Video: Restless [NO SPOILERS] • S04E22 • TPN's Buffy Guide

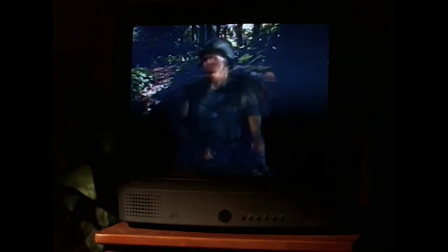(12:33)
Apocalypse Now is playing, only not really. And I love the bit with Xander remembering the movie better than it is.
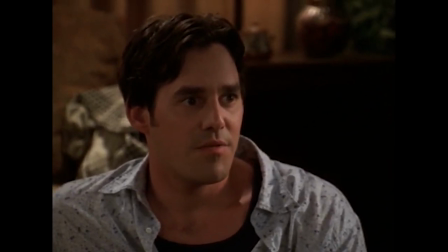(12:39)
Giles describes both Apocalypse Now and the show itself.
Oh, I'm beginning to understand this now.
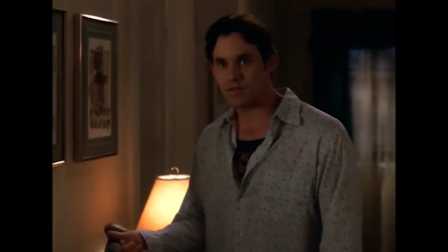(12:45) It's all about the journey, isn't it?
Xander goes upstairs to pee and finds Silky Joyce.
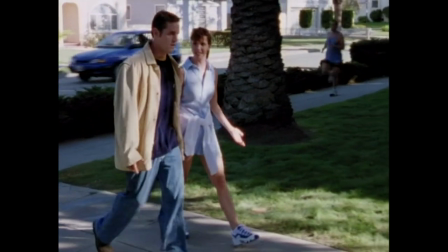(12:49)
Honestly, I understand Xander's unaddressed, inappropriate sexual comments that bother people in the rest of the series.
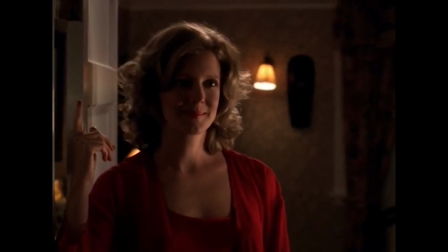(12:56)
But within the confines of his own subconscious, I find the sexualization considerably less egregious.
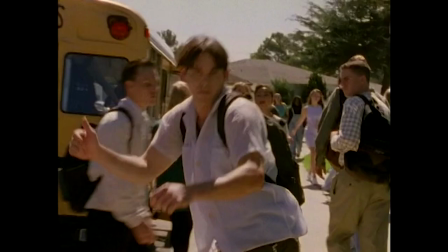(13:02)
I can only speak for what it was like being a teenage boy because that was all I got to be.
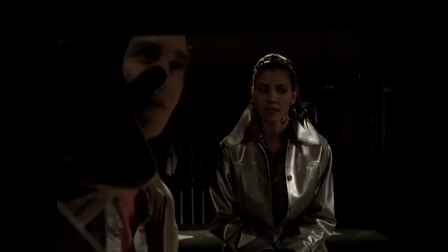(13:06)
But it was a time of being CONSTANTLY flooded with sexual thoughts to the point of absolute annoyance.
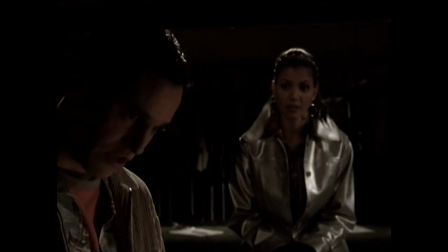(13:13) I'm 17. Looking at linoleum makes me want to have sex.
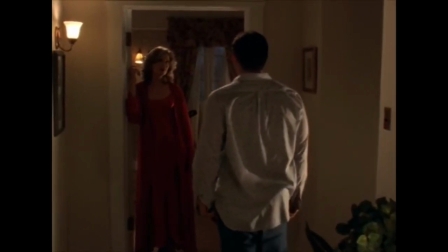(13:16)
That being the case, a tour of Xander's mind that didn't contain some of that would feel a little off.
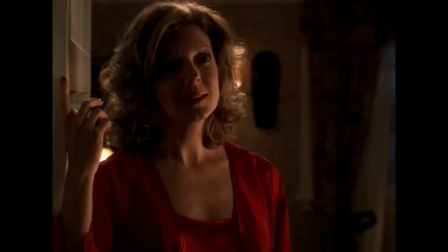(13:22) Plus, when he says, You know, a man's always after. Conquest? I'm a conquistador. You sure it isn't comfort?
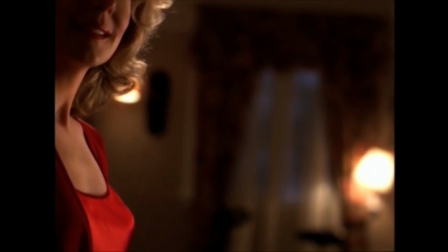(13:28) I'm a confortador also.
We get the idea that Xander's understanding of sex and love is confused at the moment.
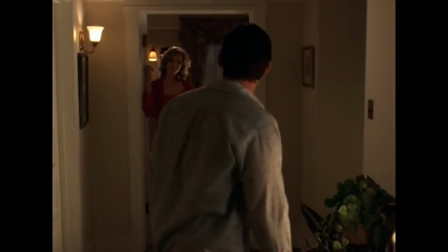(13:34)
More on that shortly, but either way, this is a wonderful exchange. It's beautifully shot and then it is immediately undercut by a symbol for sexual insecurity.
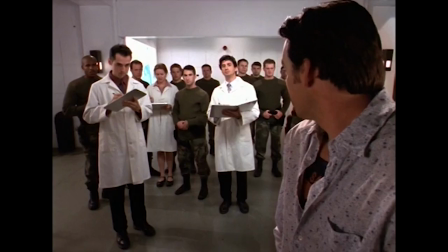(13:42)
That being the firing squad of Initiative scientists evaluating him as he goes to the bathroom.
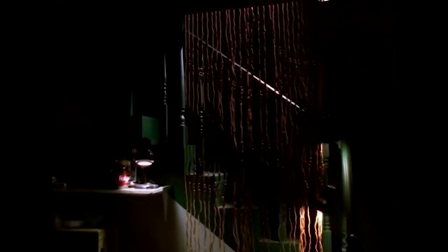(13:48)
When he tries to find another bathroom, he ends up in his basement with a monster at the door.
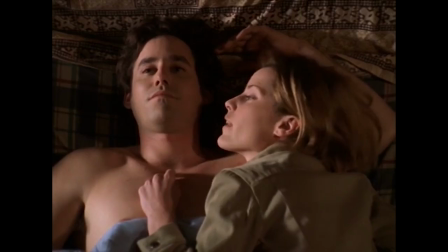(13:52)
Xander's anxiety this season has been more out in the open than any of the other characters. He feels pathetic, left behind, everyone else moving far past him.
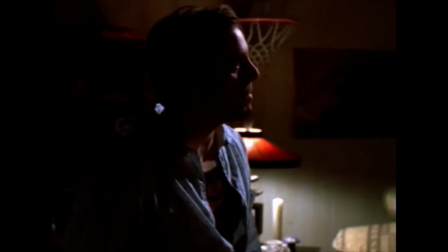(14:01)
And the basement is the symbol for that feeling. His two lines here, "...I didn't order any vampires and that's not the way out," set up the theme for his dream.
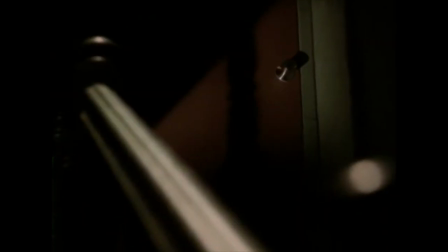(14:09)
First, whatever is at the top of the steps holds the same status for him as any monster.
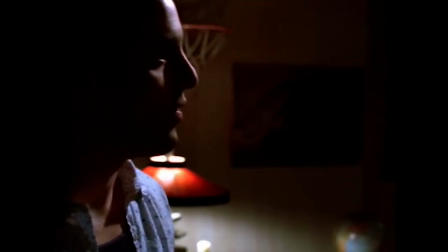(14:14)
And second, he won't get out of the basement, the symbol for his self-loathing, by going the route of whatever is at the top of the steps.
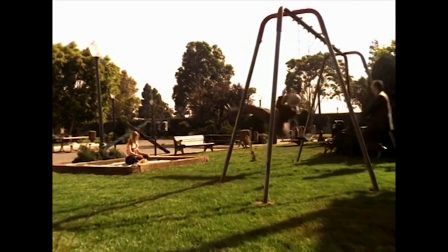(14:21)
Instead, he leaves and finds himself at a playground. Spike has found a new father figure in Giles.
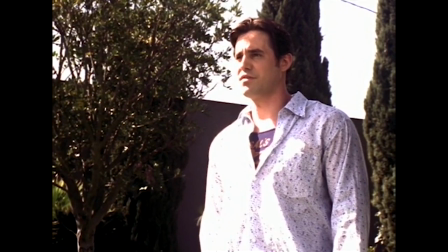(14:27) I was into that for a while, but I got other stuff going on.
So Xander used to be interested in having a dad.
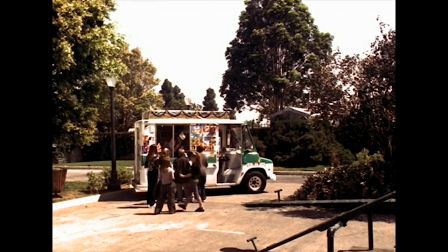(14:33)
But the cut to the ice cream truck, presumably with Anya in it, is to show us what other stuff he has going on.
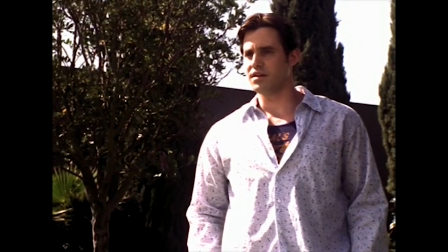(14:40)
The life he has managed to build. Buffy and Xander's exchange is kind of lovely and painful.
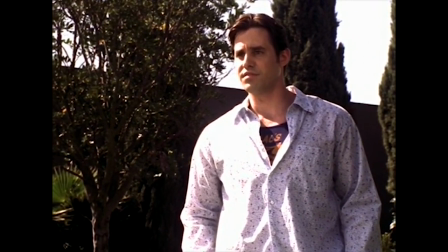(14:46)
As Xander tries to look out for her, she uses the dreaded word.
Way ahead of you, big brother.
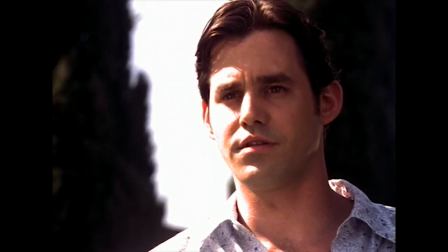(14:53) Brother.
His torch never quite goes out. And this is a great moment showing him still having to deal with the fact that Buffy just doesn't see him like that.
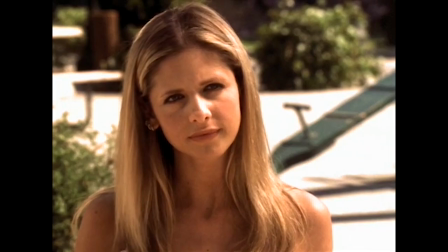(15:02)
Something I think most of us have had to deal with at one time or another. Buffy is also repeating Xander's fear that everyone is ahead of him.
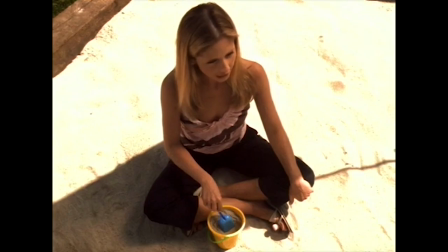(15:09)
There are two women in Xander's dream that he does not sexualize. The first is Buffy. If these dreams do give us visions of how the Scoobs feel about each other,
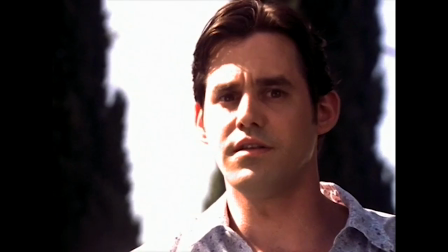(15:17)
the fact that Xander has Buffy in a box could be a symbol of his unwillingness to see her as someone other than the girl who won't love him back.
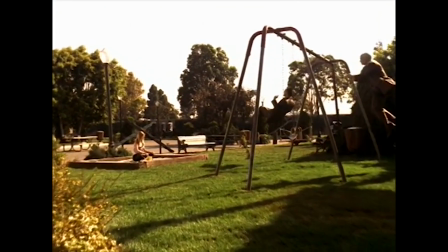(15:24)
And the reductiveness of her playing a kid's game suggests that he, like Willow, doesn't really understand her.
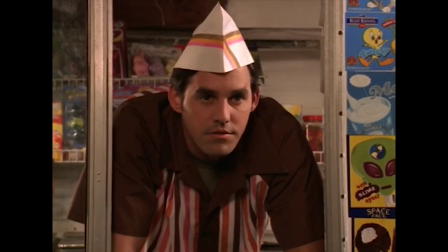(15:30)
They don't know what it is to be the Slayer. The super serious Beck music as the scene moves to inside the ice cream truck is gorgeous.
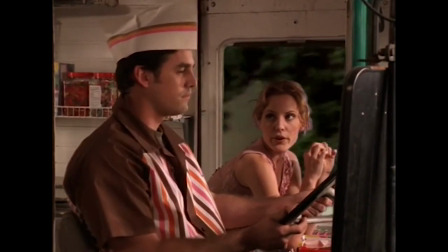(15:38)
As Xander takes the wheel, Anya states the theme outright.
Do you know where you're going?
The aesthetics of the scene are terrific and important.
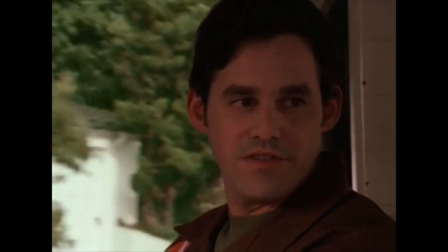(15:46)
Outside the windows is a very Hitchcockian projection style look for the traffic going by.
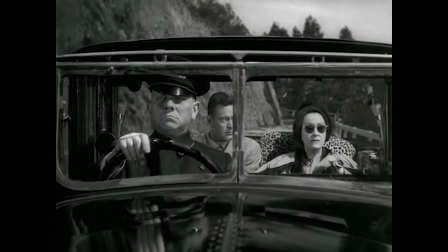(15:51)
It was impossible to film classic movies inside a car so the production would project the footage of traffic on a screen behind the actors,
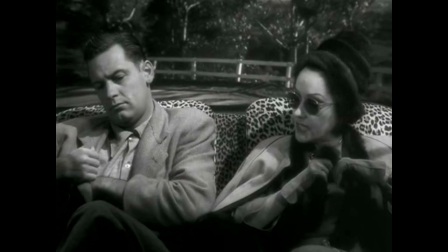(15:58)
adjusted for what angle the camera might be shooting them.
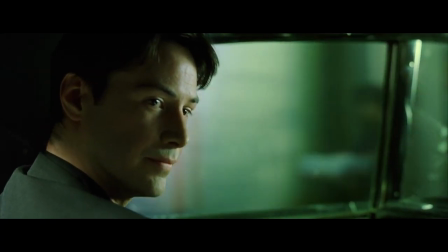(16:01)
The Wachowskis use the same technique for the sequence where Neo goes back into the Matrix for the first time to suggest the unreality of it all now that he understands.
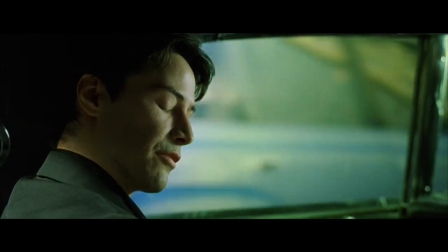(16:10) I have these memories from my life.
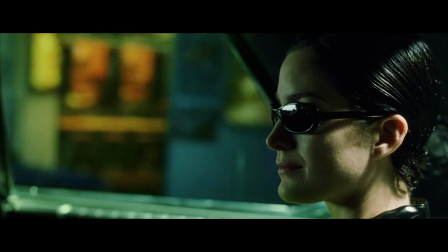(16:15) None of them happened. What does that mean? That the Matrix cannot tell you who you are.
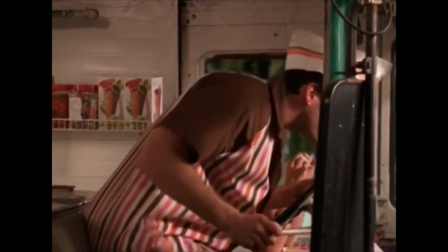(16:21)
The scene in the ice cream truck is the same. The world outside what is in this truck for Xander feels blurry and unreal.
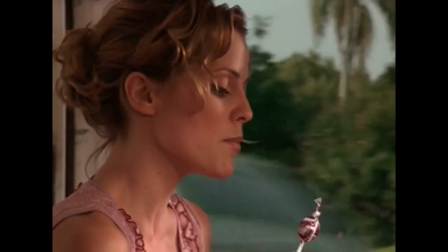(16:27)
There is also no engine noise added to the scene and the recorded audio between Xander and Anya is very naturalistic.
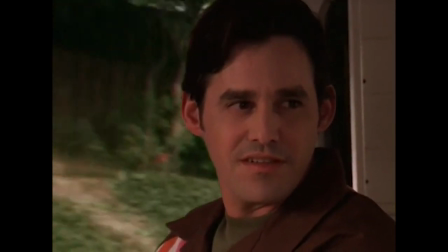(16:34)
You can hear Anya's voice echoing slightly off the metal of the truck.
You don't want me to have a hobby.
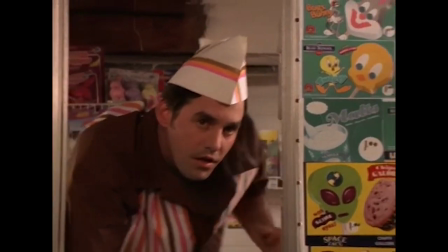(16:40)
The effect is very surreal and claustrophobic.